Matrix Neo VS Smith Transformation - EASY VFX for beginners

Hi, I'm Jake. To be honest, I'm happy that I've tried this effect. I really like this end result.
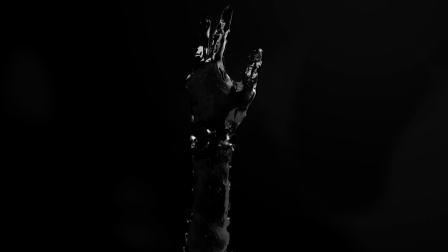0:05 Especially consider the effect, how easy it is to make. You could see similar effect in the Matrix. Or Terminator liquid metal effect, which I'll tweak a bit for my next tutorial.
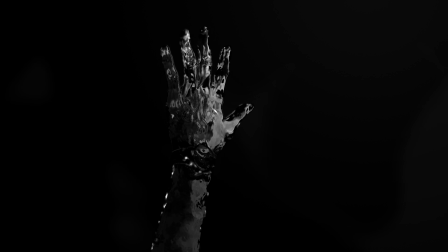0:15 And my friend said that it resembles tiniest bit with Venom transformation effect. However, for this tutorial, I'm going for Neo transformation into smith agent look, which you could see on thumbnail to this video.
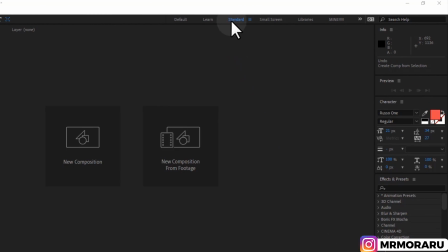0:27 First of all, I'm using standard layout.
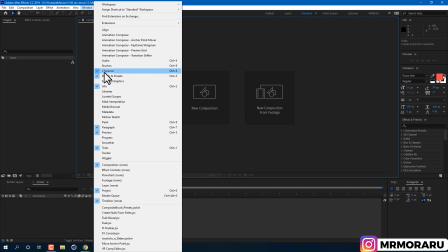0:30 But if you for some reason can't see any of the panel which I have, you can go to Window and enable that panel by the name, for example, Character.
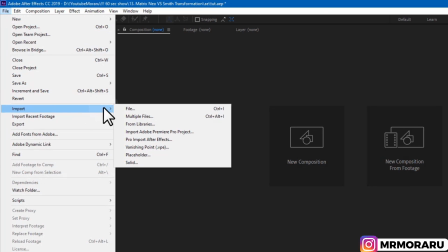0:39 Let's import our footage. Go to File, Import, File. This footage you can download from description to this video to practice on.
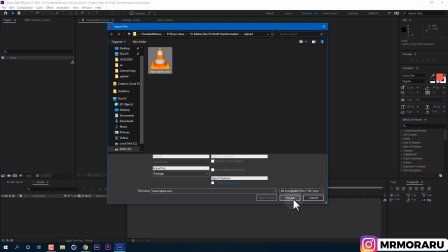0:48 To create a composition with same properties as our footage,
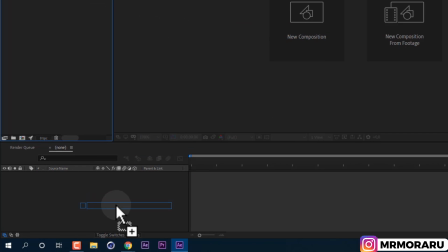0:52 left mouse click and drag video here on timeline or on this little icon to create a new composition and release it
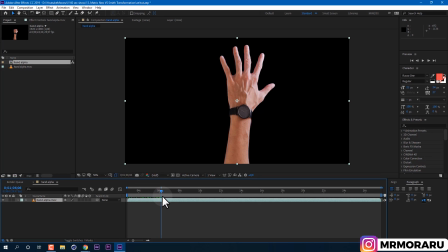0:59 i've decided not to show my quarantine face this is why i filmed my hand instead as you can see it has alpha
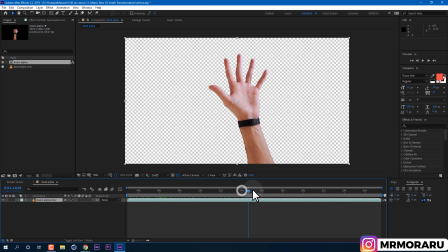1:06 channel which means effects will apply only on our hand and not to our background later this week i'll upload a video of three ways to cut out footage like this usually i use three ways green screen or ratoscoping or
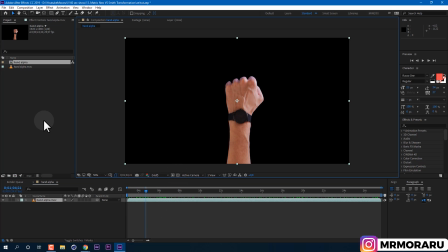1:20 difference matte technique and a bit later you'll see information icon on right top corner of your screen which will get you to that video i think it will be helpful for beginners to learn those three ways and now first
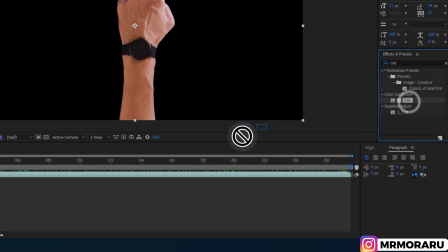1:33 effect which we are going to apply to achieve liquid metal effect is tint effect just drag and drop onto our footage and we also need to add curve effect. With these two effects, we will make dark and black and white colors of our metal.
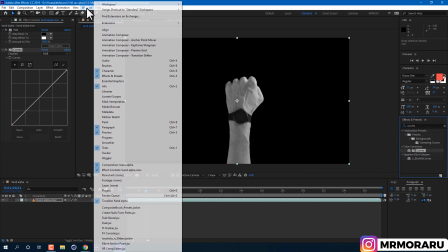1:48 By the way, if you can find effects in presets panel, go to window and enable it from here.
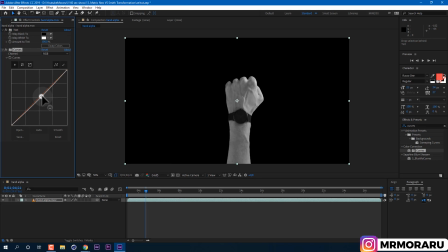1:54 In our curves effect, if you will make this kind of curve in RGB channel, we'll get the desired look for this effect.
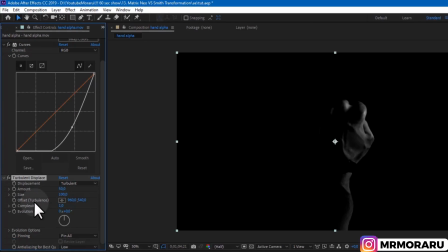2:01 Then let's apply turbulence displays. By clicking here, we can disable curves effect for now, to see better what we are doing.
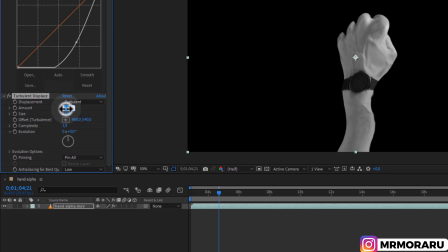2:09 Amount of turbulence displays I'll set to like 234.
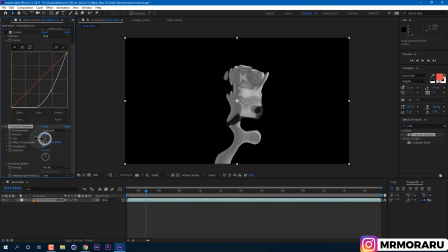2:14 So we would start having this liquid look. And size I'll set to lower value like 16. In this way we will still be able to recognize our footage.
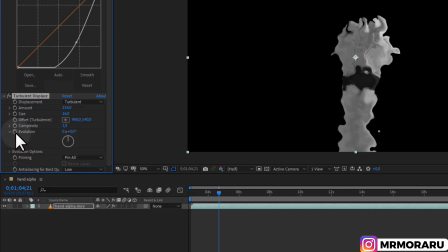2:24 Then hold Alt key on keyboard and left mouse click on this stopwatch next to evolution.
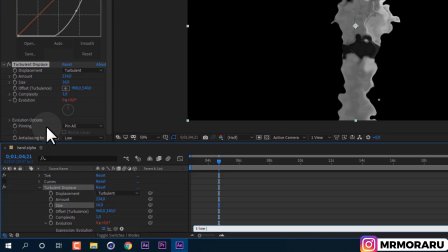2:29 It will allow us to write expression. Expression is basically a literal code which tells to After Effects what to do with selected property. and if we will type time times 150 it will animate evolution
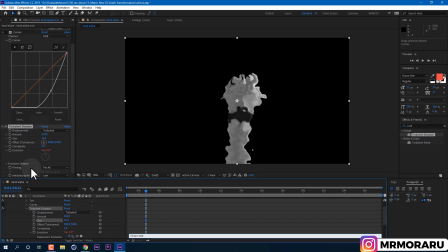2:43 property over time after you typed it click anywhere the bigger value
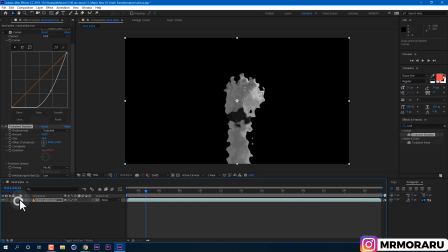2:49 you will multiply to the faster animation will get i think 150 is good
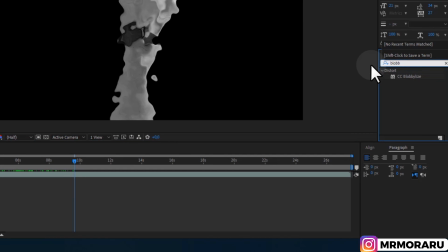2:54 for my footage but you can experiment with yours next we will add effect called cc blobby If we will open its properties,
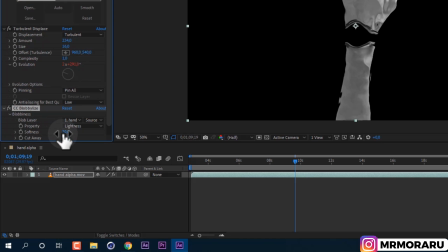3:03 we can set softness to lower value like 5. Our goal here is to have more details in our footage.
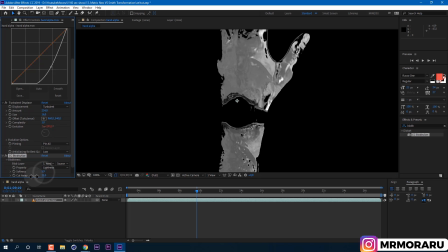3:10 So it would be easier to recognize the hand and to have more of cool highlights.
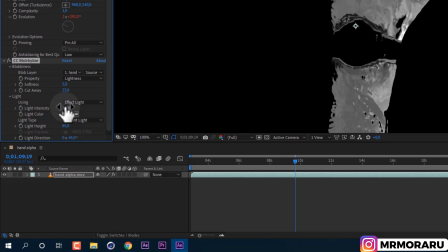3:16 Then we can open light property and set light intensity to higher value like 270.
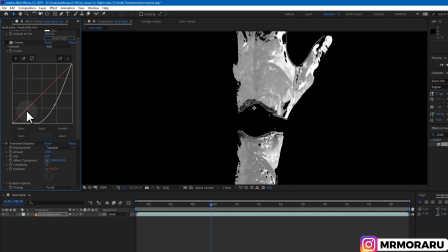3:22 So our highlight would pop. Now we can enable our Curves effect and check our result.
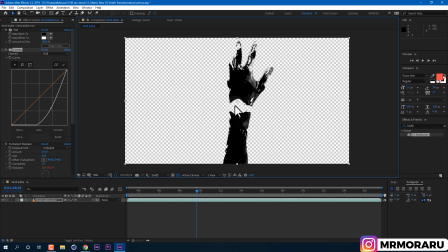3:28 It looks cool, but as you can see, we lost parts of our hand. To fill those gaps, select our footage and go to Edit, Duplicate. Select bottom layer. And then select one of the effects in Effects Controls panel.
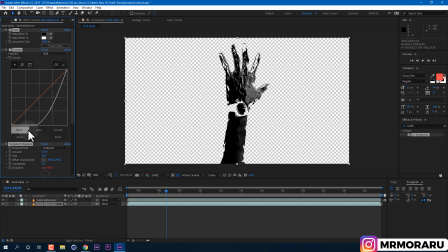3:44 Then press Ctrl A to select all of them. And press Delete to delete them.
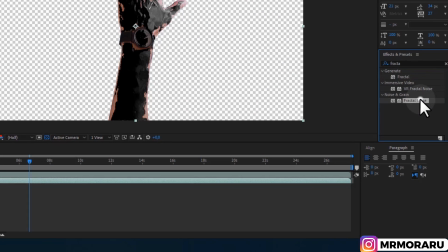3:49 Now we need to apply Effect Fractal Noise. Fractal type changed to Dynamic Progressive.
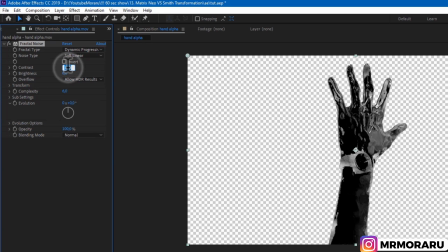3:56 It's just one of the good ones. then change contrast to 256. And let's disable top layer to see better our result.
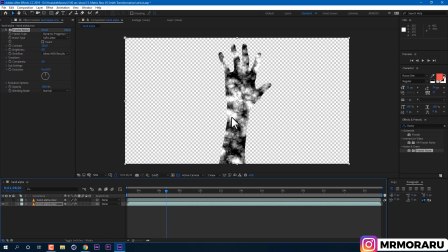4:05 So basically, now we are mimicking the look of liquid metal.